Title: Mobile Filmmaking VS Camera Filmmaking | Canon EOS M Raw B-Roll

Guys, that's a horrible cup of coffee. It's already cold. But anyways, I'm quickly just wanted to, you know, I was going to film something this morning, and I figured, hey, I might as well share my process with you guys. Again, stepping away from cell phone and then using the camera here, same principles apply.
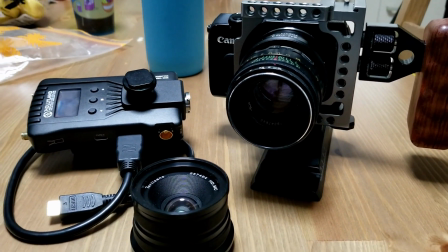There's a lot of benefits, but the main benefit is you get to actual control those focal lengths. Unlike our cell phone, we just got that tele lens or the wide lens, and then we put lens attachments on to simulate what I was doing switching these lenses here.
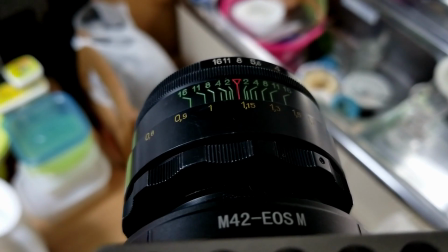But the benefit of switching these lenses is you can really isolate your subject,
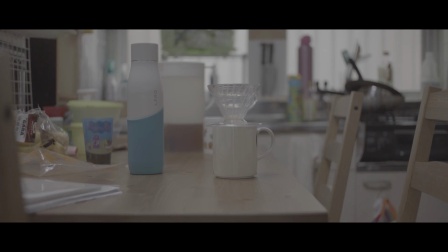back up off your subject, and that's one thing that I find really fun about filming with the camera here.
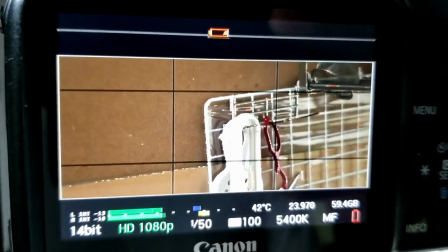So again, I'm using the Canon EOS with the Magic Lantern hack on here. This is all in 14-bit RAW, DNG files, super fantastic.
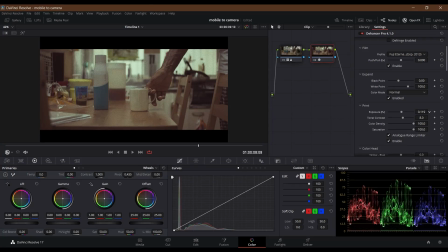Color grading will be done in DaVinci Resolve and in the Dehancer plugin. So if you guys like this, you guys want more stuff about moving from how we can move from our cell phones to our... Something just totally fell off the camera there. I don't know what that was. So anyways, if you guys like what you see, smash the like, hit me up with some comments below, and let me know what's up. And I'll have some of these, a couple of these clips posted on the Patreon. And Patreon folks will have a LUT of this whole filmic look. So catch you guys in the next one. Patrick Levar, keep filming.
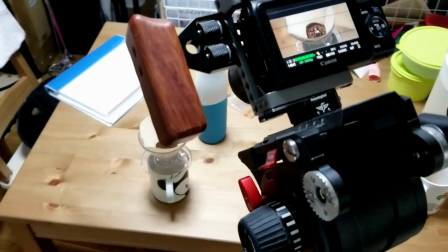Nice and horrible. Alright guys, so next one's gonna be my high angle. I wanna go with the high angle.
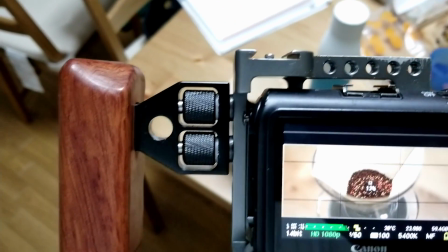I got the Canon aiming straight down, not straight down, but pretty much down angle on it.
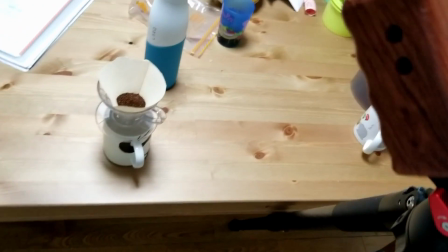And again, I switched up to the lenses.
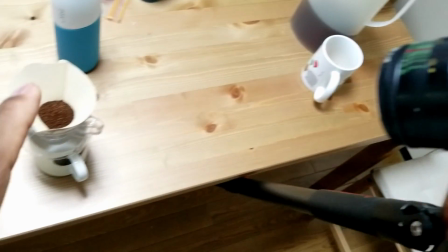Now I'm using a 58mm to get in really close on the subject, isolating the coffee grounds.
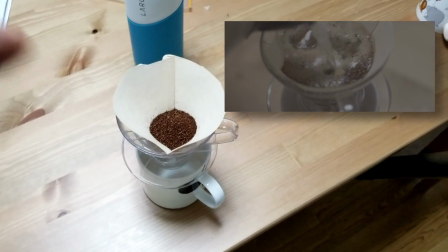And just when the water pours in, we're getting a really detailed close-up shot of that.
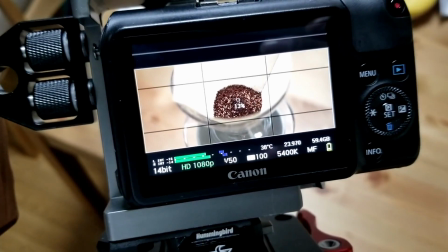So this is what we basically looking like here in the shot in the camera.
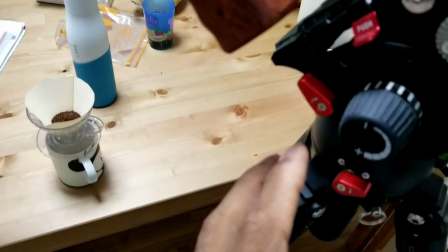One thing and one of the advantages of using a tripod like this, I was able to lock all the points and all the joints.
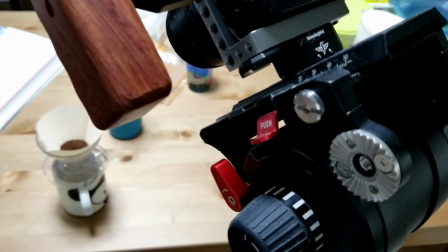So I'm able to lock the rotation and the tilt, which I just bumped it with my arm, which was very nice because it's super tight and you won't lose your framing.
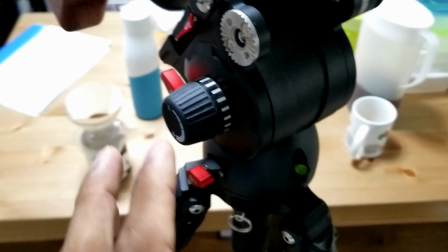And that is one of the advantages of using a tripod like this that has all of these latches and stuff on here.
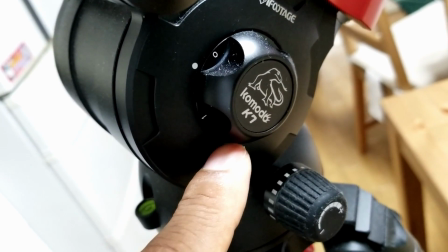I am using the Komodo K7 head from iFootage,
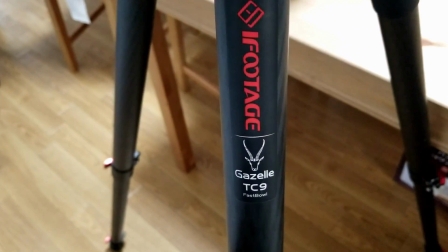and then on the bottom here I've got the iFootage Gazelle TC9 legs.
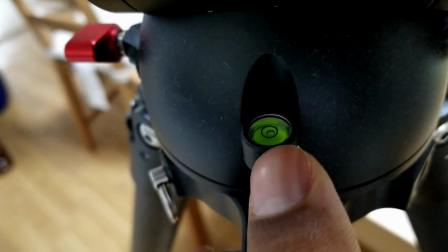And what's most important is these little type right here. I got these little bubblers to make sure I'm getting everything leveled and set.
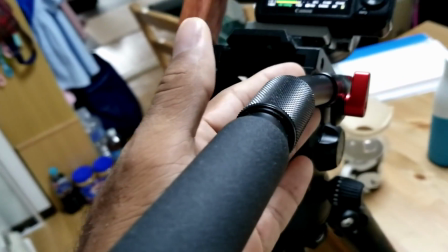And again, the difference between a video tripod and a normal tripod, the video tripod here,
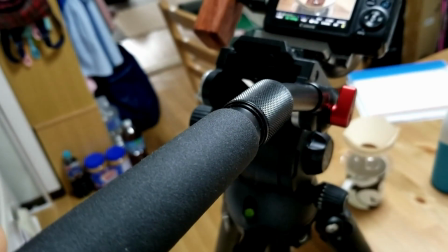you got this handle, and that allows me to do really nice smooth pans and tilts.
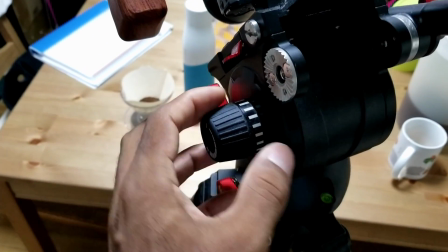Because inside of here, there's like a clutch system that allows for very smooth movement.
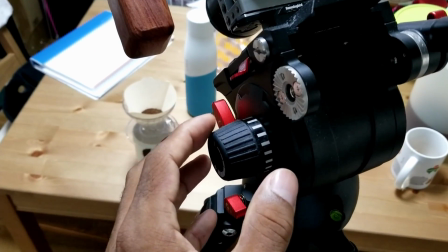And you can do some extremely silky smooth pans and tilts. I have another video here of me using this tripod if you guys are interested in that.
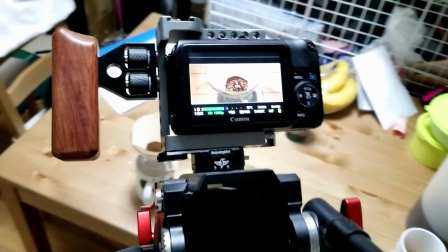So let's continue getting our next shot.
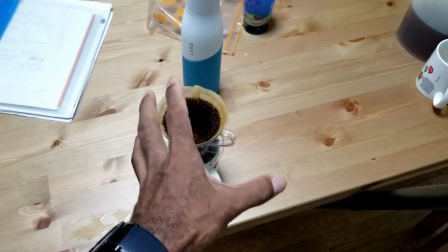All right, for the next sequence, guys, what I'm going to do is be taking away the top filter and stuff like that off the top of the coffee.
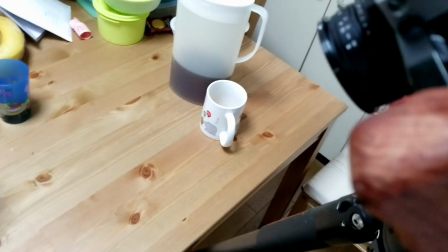So I switched to a wider lens here.
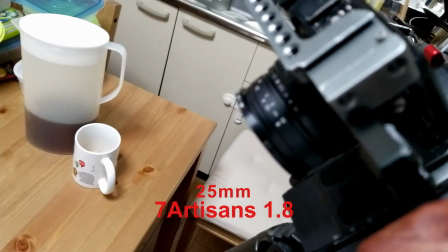So now I'm using the 25mm just to back off and everything because the main subject is going to be me,
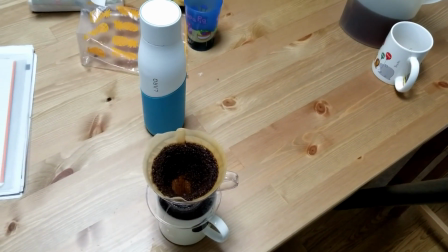or the main focal point is going to be me taking off the coffee filter off in the top. And we don't need to be so extreme close for that.
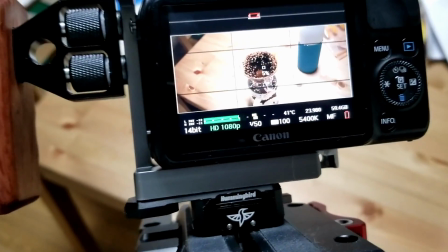So I'm backing up with the 25mm, and this is what it's looking like here on my framing.
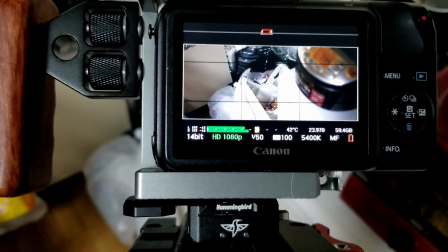And then I'm going to go ahead and do the motions on that. So the next shot I want to do is here is just basically get a quick shot of me throwing it in the trash.
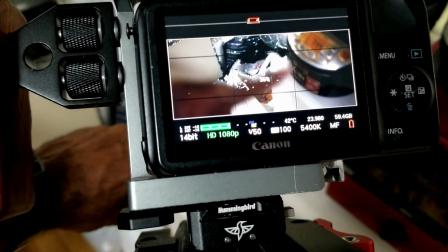And you see what I try to do here is I got this in the foreground here, focusing on the trash can right there.
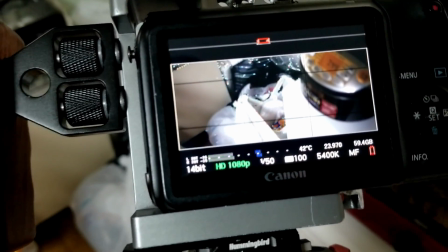So as we throw it in, just to give a little bit more depth to the shot, I'm still on the 25 millimeter with my focal point on the trash can.
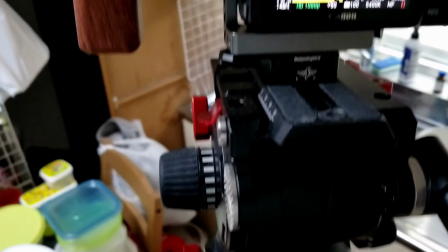And then I got this here in the foreground. Okay, one thing that's also very powerful about this here, on my level, you can see here, I'm way off.